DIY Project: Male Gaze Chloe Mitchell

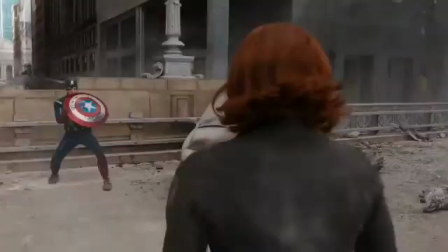While the effects of male gaze may not affect how Black Widow performs throughout the Marvel movies, it affects how the audience perceives and tokenizes her.
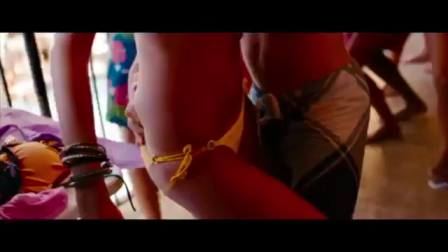Lastly, the film Spring Breakers plays heavily into tropes and stereotypes about women in cinema.
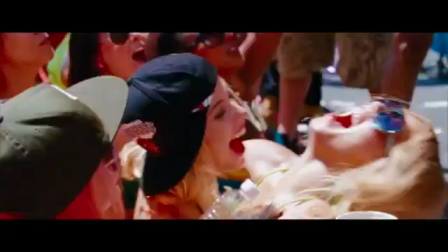Spring Breakers follows a group of four college students on their wild vacation on their spring vacation.
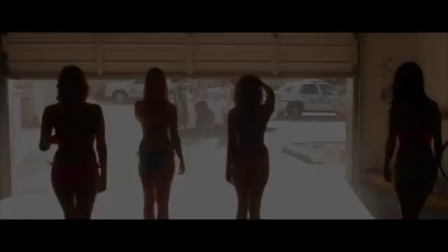They end up intertwined with a local drug dealer named Alien, helping him deal and commit other crimes.
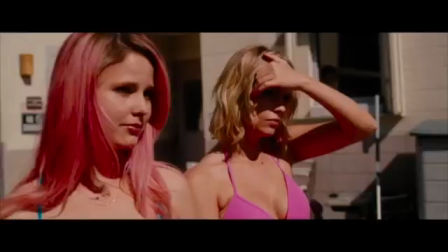In the first half an hour of the film, we see women being sexualized left and right on the beach, in party settings,
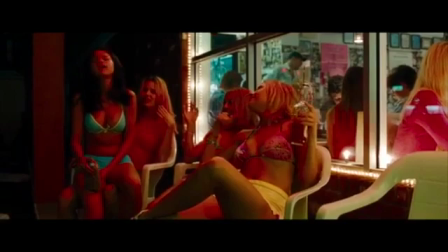definitely setting the tone for the environment surrounding the Spring Break culture.
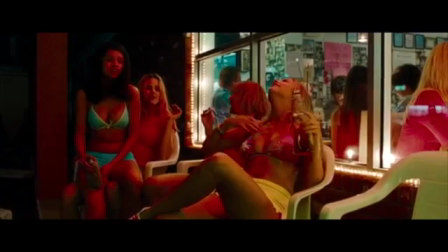This does make sense thematically, but also further pushes the stereotypes surrounding male gaze and the effects that it has on society.
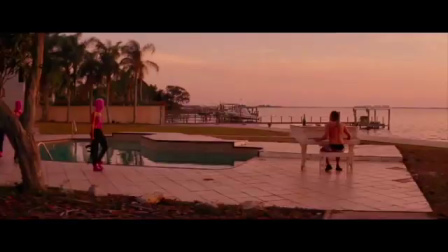In this scene, the three remaining girls greet Alien at the piano wearing pink ski masks,
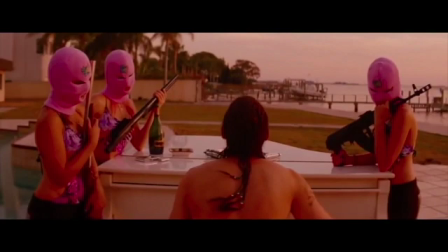pink one pieces, and are dancing a ballet to Every Time by Britney Spears.
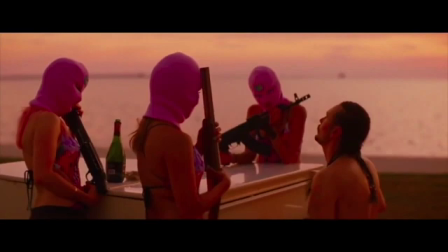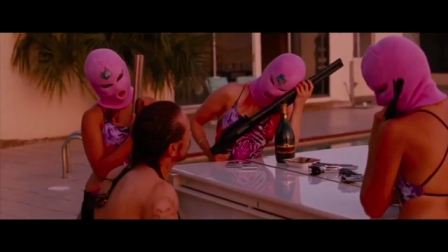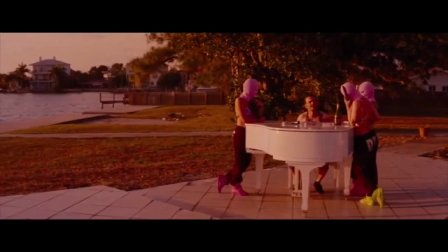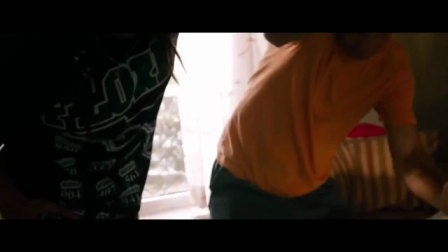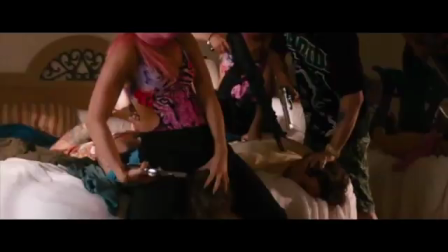A montage follows, showing the three girls in Alien robbing and dealing, combined with the dance sequence of the girls by the pool.
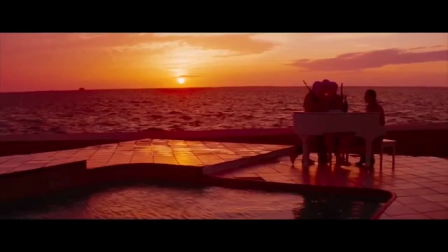The dance sequence section is lit to be pink and warm, highlighting femininity.
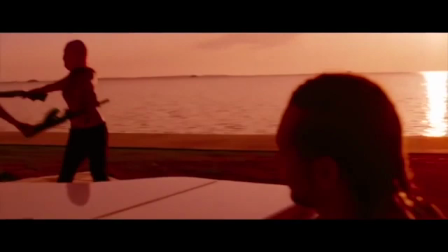This is an obvious fantasy sequence, and offers us an interesting critique on the male gaze.
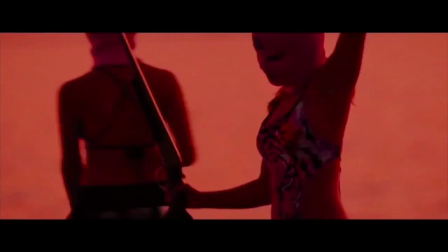This shows us how Alien has internalized this male gaze, and the cinematographers are offering us a perspective into that.
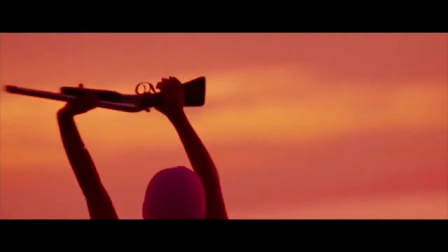While the girls are outwardly shown as these bubbly, careless party girls, the reality shows how they have become part of this organized crime ring.
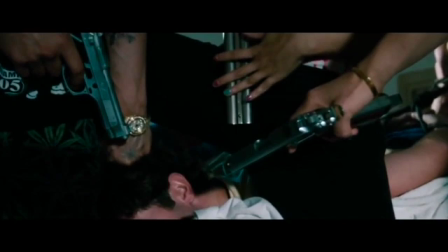It shows how the male gaze in reality can differ immensely.